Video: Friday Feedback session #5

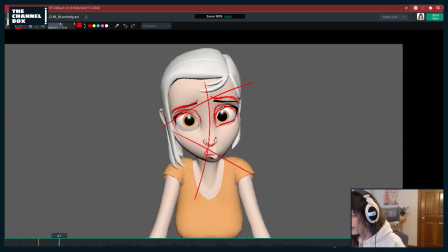[11:04]
Thing that I love, if you go on the AM campus and look at Felicia Martin's work, she's an amazing animator, and she makes these characters look more appealing than I've ever seen anyone make them, like in the eyes specifically too. What I've noticed about what she does in like posing is she'll make like one round in the straight,
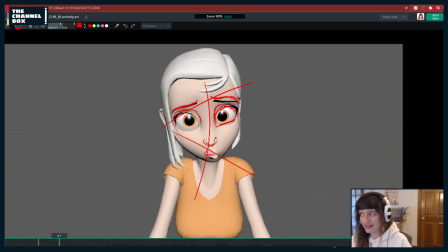[11:20]
like kind of square off like one part of the eye, and so that's something you could go through and look at, like at her classic shot, or her class 5 shot I think was with Aya and like the Lindsay rig. And she has such appealing eye shapes on her in there, so try to get like a bit of that round,
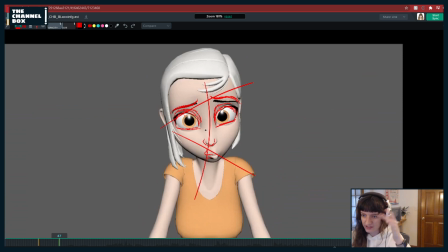[11:36]
and then like, you know, a straight on the bottom or the top, like either depending on the mood that you want to do. But yeah, just think about that like in terms of broad applying that to the whole shot, especially with Aya.
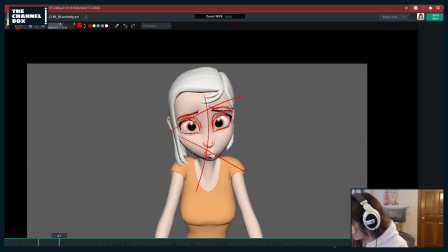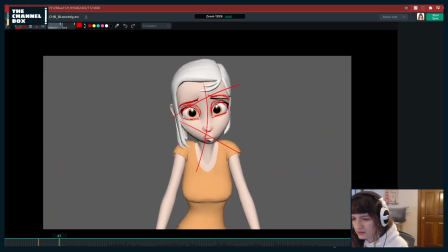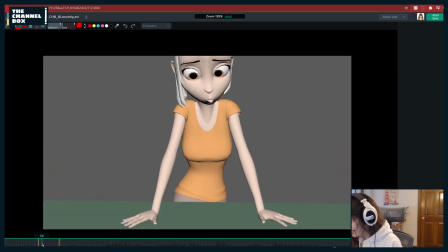[11:56]
There we go. My mouse disappeared for a minute. Yeah, even when she's looking down here, like same notes basically of this same face.
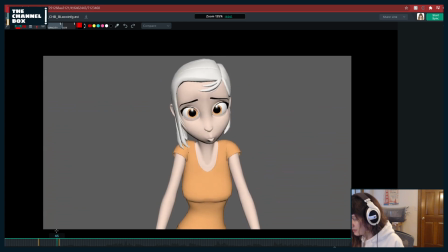[12:07]
This is fun.
I'm sorry.
Yeah, kind of same note here. Just watch out. I love the mouth shape you're going for. That's really fun.
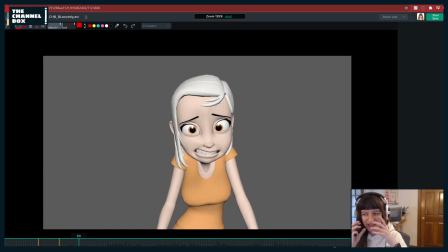[12:23]
Really graphic. And I love that you're kind of like moving the teeth a little bit, or like moving the jaw, whatever you're doing to get that. It's always fun because that's sometimes a passed over thing, but that can add a lot of character. So I like that. One thing I might do, let me watch the whole thing.
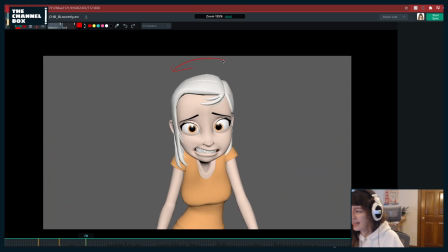[12:42]
Which is, I'm sorry, I might just be tempted to tilt the head and rotate Z just a little bit to kind of like continue this nice line of action you have. You know, maybe it's more like here.
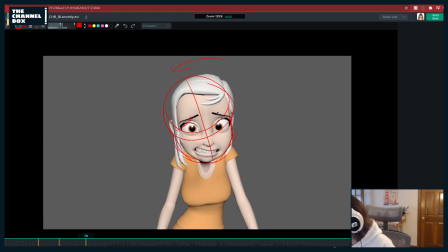[12:58]
something like that. Like, you know, if the eyebrows are more like this way. Just something a little bit more tilted because you have this nice thing, and she could like drop into that, like, I'm sorry, you know, I'm sorry. Like, not as much, because if you do too much of a head tilt there, she could almost feel like she's making fun of, or like,
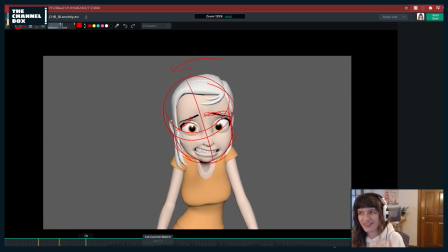[13:17]
you know, being inauthentic and not genuine in how she's talking. So you don't want it to be like sassy, but you do. I think it would be nice to have a little bit like when I think of going like, oh, I'm sorry, like I kind of like tilt my head and go down. So that might be something to keep in mind.
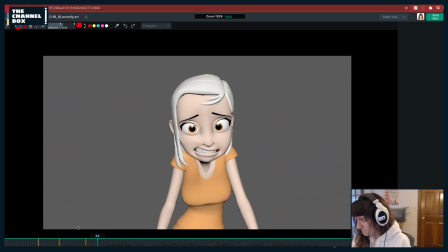Here, same kind of notes like that I gave with the face are gonna apply. Like, make sure that crease is up. Aya has notoriously hard brows to pose.
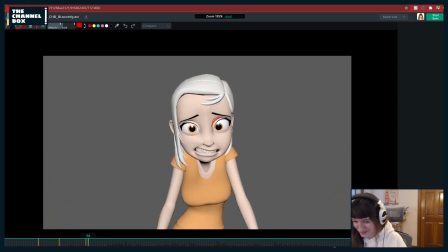[13:47]
I spent many a nights just dealing with Aya's brows because they're really frustrating to deal with. But they make some weird shapes, so you have to kind of go in there and sculpt sometimes. But just watch out for like this getting too close. That outer brow getting too close to the eye can be an issue sometimes.
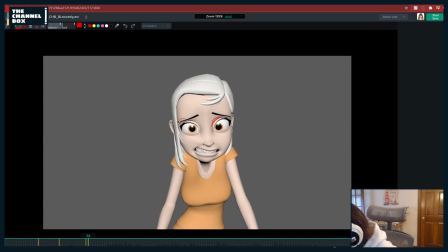[14:06]
So I would lift that up a little bit. You know, this is kind of an extreme, very gross drawing I just did, but maybe something like this. Oop, what did I just do? Okay, there we go.
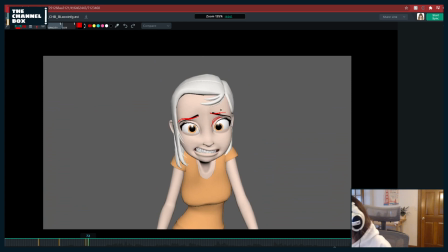[14:22]
And you know, still trying to get that asymmetry in your brows. You know, getting one up, bringing this over top of the pupil.
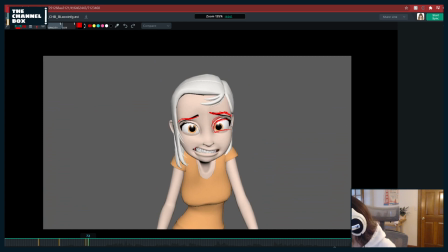[14:37]
Also, since you have like this really extreme mouth shape here, which I like, you know, I might try to kind of make it just like a little more cut in, a little more graphic. See how straight you can get that bottom. Maybe not as straight as I just drew, but.
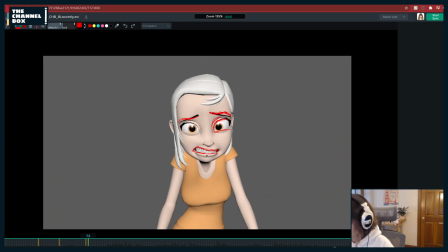[15:00]
And the same thing, like, I'm a little worried, like, once you put a texture on her, this is kind of like why I would suggest putting a texture, is see how wide this lip looks right now?
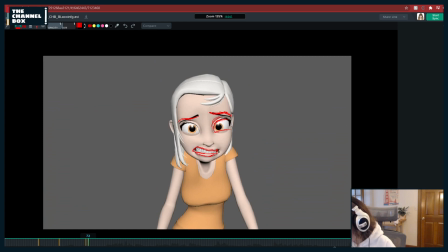[15:09]
That could be an issue, like, moving in, that you might have to, like, sculpt out a bit of that lip so it doesn't look, like, so stretched and kind of coming in at a weird angle. So just watch out for that and be careful. Once you get into more detailed facial.
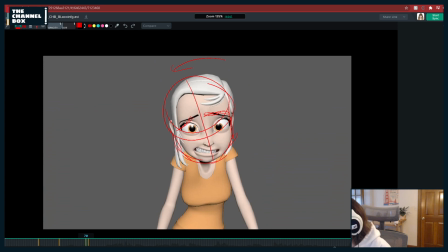[15:27]
And I would move the nose, like, the other way, actually. You know, like this way, coming through the face.
I'm sorry, I'm
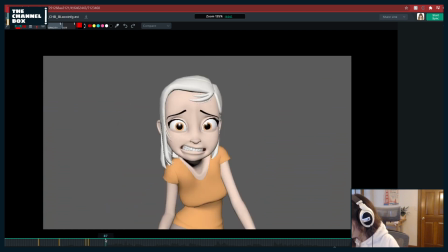[15:41] sorry.
I like that you're thinking of like a really snappy transition here, of like she's going vroom, and she's gonna snap into this.
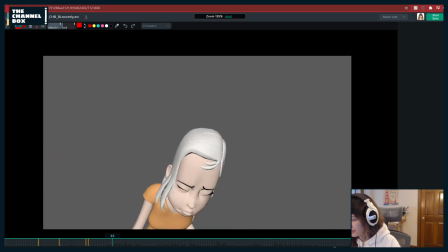[15:50]
But just be careful, like I'm a little worried that this mirror is gonna be hard to get into this.
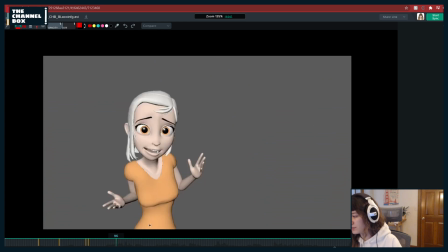[16:00]
You know, you're definitely gonna need it in between these two.
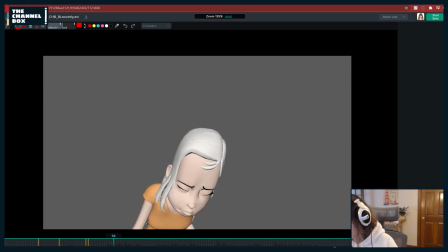[16:04]
That helps define that motion, because right now it's a little elusive, but that's an issue for next week.
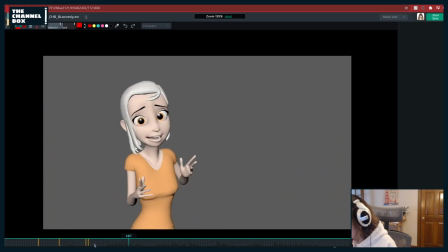[16:11]
That's for next time.
I'm sorry, and if it...
I'm sorry,
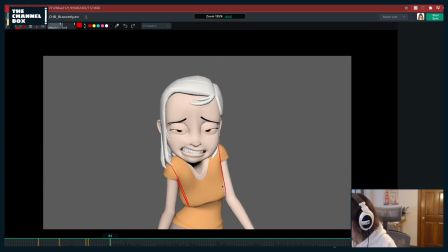[16:19]
and I would try to, like, if I'm looking at her torso right now, right, she's got kind of a block going this way, like thinking of those two squares.
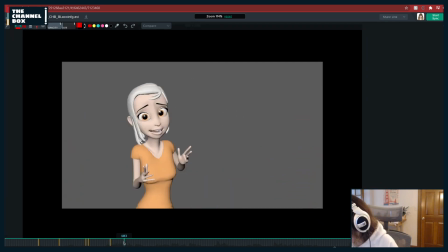[16:32]
Thinking of them as like that. She kind of goes into the same feeling, not as much, but something like that.
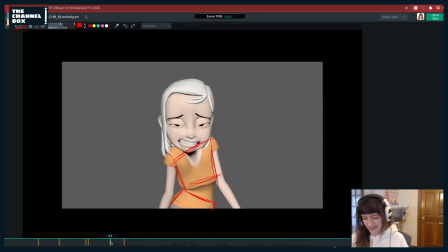[16:47]
But like, it's kind of the same, there we go.
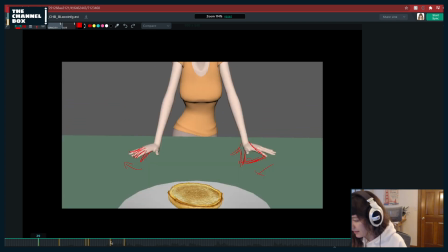[16:52]
It's kind of the same situation, just not as tilted. But what I might try to do is counter that in a breakdown.
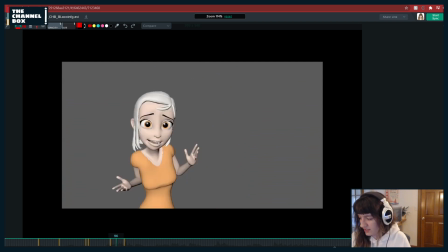[16:59]
Like, just be mindful of like here, you know, you're kind of doing it here, but I can't see what the hips are doing, but in the breakdown you're going to have between those two poses, try to get something that is the opposite, right? Like, you could do something really fun of, she goes into this like reverse C,
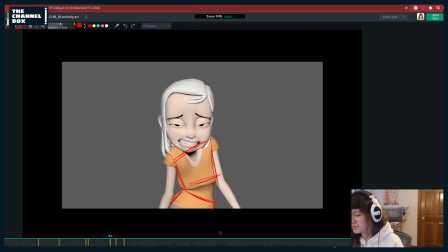[17:15]
and then we'll go into the other side, and that will be a nice breakdown to go woof, and then it'll also feel like her hips are taking that weight, because right now I'm a little worried that it's just going to be like, like she's just going to kind of, you're not going to feel those hips shift like she's taking steps back.
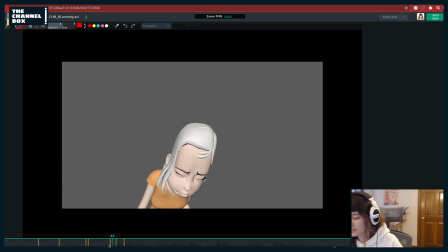[17:29]
So just be aware of that when you start to add in like breakdowns to these major movements and these transitions.
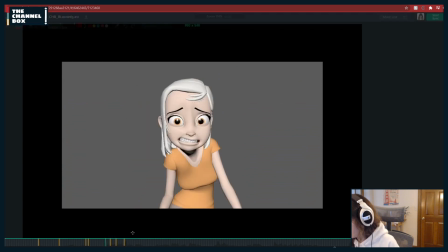[17:34] Sorry, and if it is, I'm sorry, and if it is any consolation, I have.
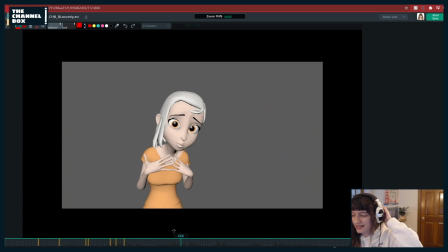[17:40]
And then I had, when I was watching through the entire shot, I did have one like possible concern. I think we talked about even like last time about gesturing. Is right now she's doing almost every gesture.
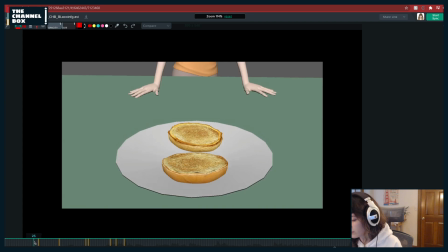[17:51]
Well, let's check.
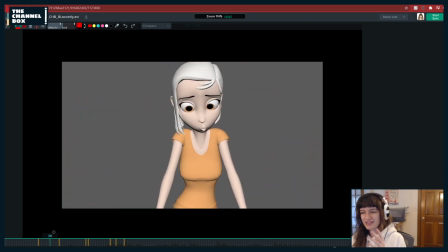[17:52]
She's almost doing every gesture as the same thing with both hands, which isn't necessarily a bad thing. there are times where you can break rules, right? Like, And like it can work, but I wonder if there's an area that we could break it up of like maybe she does the gesture and then she like goes into a pose that's different,
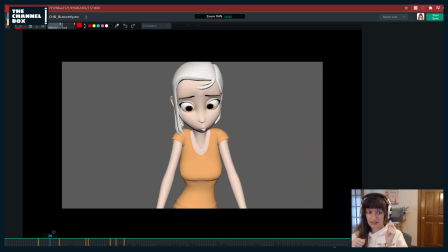[18:10]
right? Maybe she goes like this, and instead of going here, maybe this hand's down, or just something to break it up a little bit and add a little more interest. But let's see, like, because she's starting out with this very like graphic pose of like both hands down on the table, which is good. I like that.
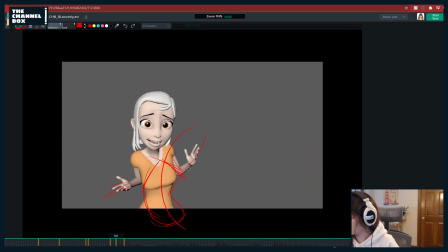[18:29]
This is nice because you kind of have this hand going up and like this hand here, which I like. I like this. And you're kind of getting some more like asymmetry here with like how the hands are going to be spread. So
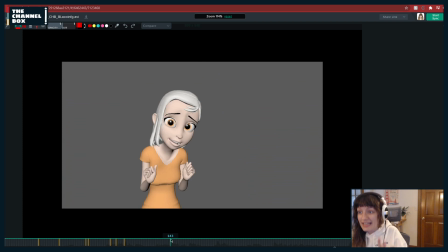[18:47]
maybe here we could do something. If it is any consolation, like just something different, like maybe one hand, like it can still be the kind of a similar like hand pose, but maybe she can do something like one hand's down and then like one hand's up, or just something that's a little bit more broken up.
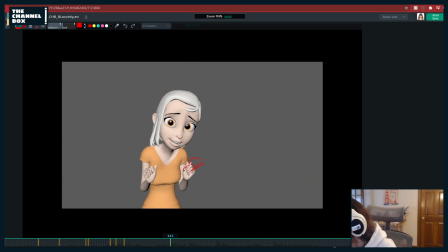[19:05]
I think could be interesting to play around with. It may not work, but you know, maybe this hand's down. Any like I'm kind of doing that. Maybe this hand,